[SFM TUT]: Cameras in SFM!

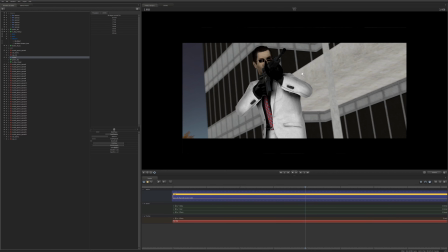(29:07)
And then as we continue to move out, we see that he is firing the gun. He's shooting around. He's moving. He's pivoting. He's shooting at things that are off screen. Again, we can't see him, but it's not really important.
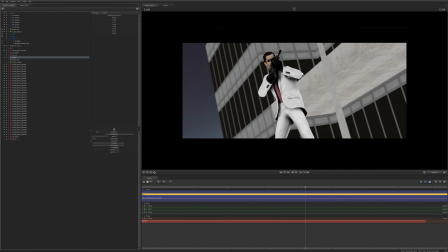(29:19)
We're still taking in this scene. He's firing, and we're still moving out. And then we can see in the background the building.
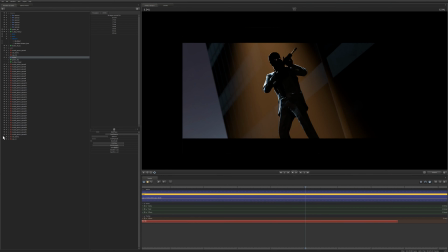(29:29)
We've got a hint of an urban area, and I'll just go ahead and spoil the rest of it. We'll turn on the lighting, we'll turn on the particle effects, we'll just go full force in this, and whoa, what did I turn on?
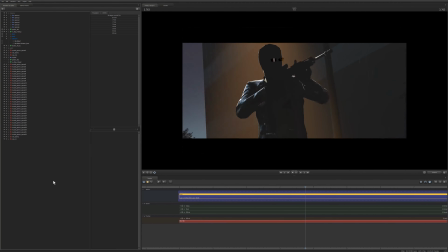(29:43)
I did not mean to turn those on. Alright, here's what we got. And again, we don't get a whole lot of the environment, but again, the environment is not the important bit. The important bit is Freeman.
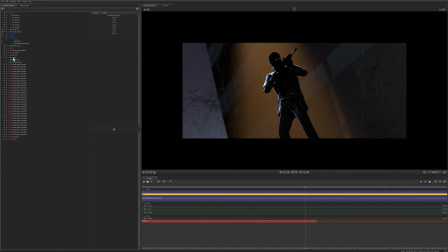(30:03)
If we get enough information as to the environment, that's fine.
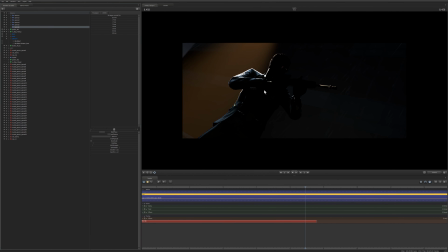(30:08)
And I think that we've accomplished that with both of these angles. So with the original moving camera and then with the static camera, we've made it clear where he is and what's going on. Again, the lighting could be worked on a little bit to kind of help sell the environment, but I think it's good enough.
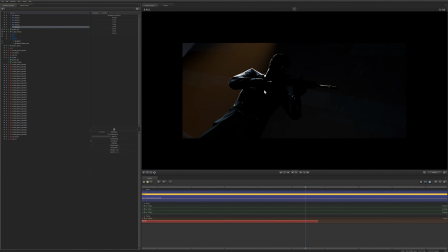(30:26)
And lighting is not what we're focusing on right now, so we're just focusing on cameras.
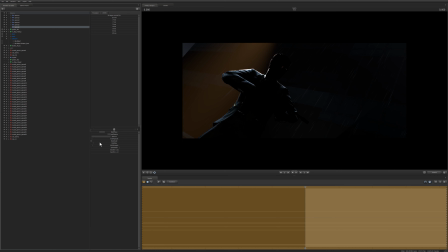(30:32)
And I think we've done a pretty good job. I think I destroyed the...
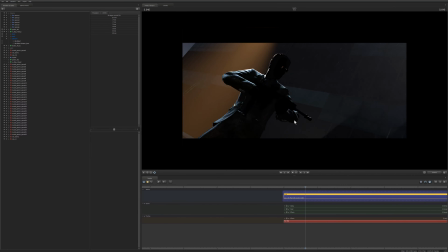(30:37)
That's right, I did. So I ruined the tone map scale. So let's set that tone map scale back to the default, which is 0.1. There we go. That helps a ton. That helps us see the building. That helps us see a lot more. And again, look, the lighting could be changed, but that's not what we're worried about.
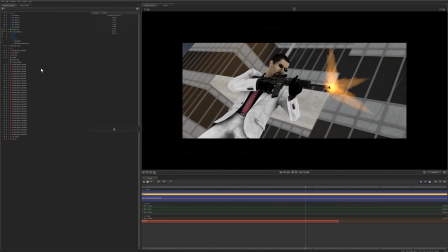(30:56)
We're worried about getting the camera angle, and then we can adjust the lighting as necessary. So, yeah, that was... I don't even know how long that was. That felt like 20 minutes. So that was a look at the cameras. That was a look at my thought process going into setting up
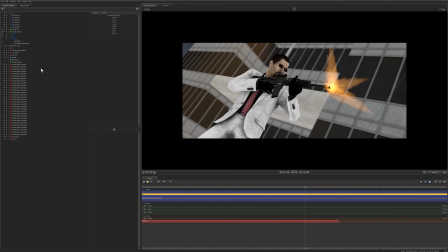(31:12)
and composing the camera, setting up a composition for this scene. I think I'm going to end it right there. That was pretty long. So yeah, that's it. Next we'll talk about lighting, but I'm going to take a break first.
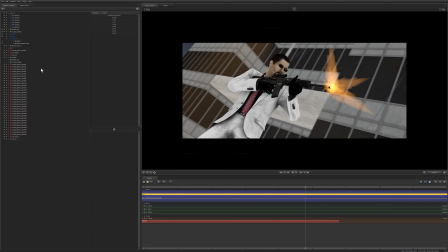(31:26)
Thank you guys for watching. If you guys have any questions about this guide, if you guys have any questions about the camera, anything I said, if you guys have any questions about Source Filmmaker, if you guys have any ideas or suggestions for things you guys would like me to talk about next for Source Filmmaker, if you guys have any questions in general, please feel free to put them down.
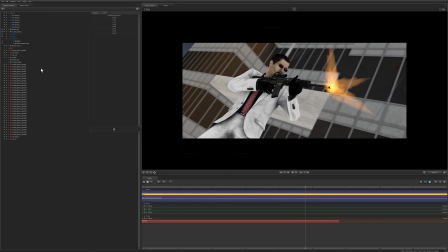(31:46)
I'll do my best to get back to you, to write an answer to that comment, or maybe even to make a video about it. No promises, but we'll see. Would be happy to talk to you guys. Yeah, that's pretty much it, guys. Thank you guys for watching. And I will see you guys when I see you guys. Take care.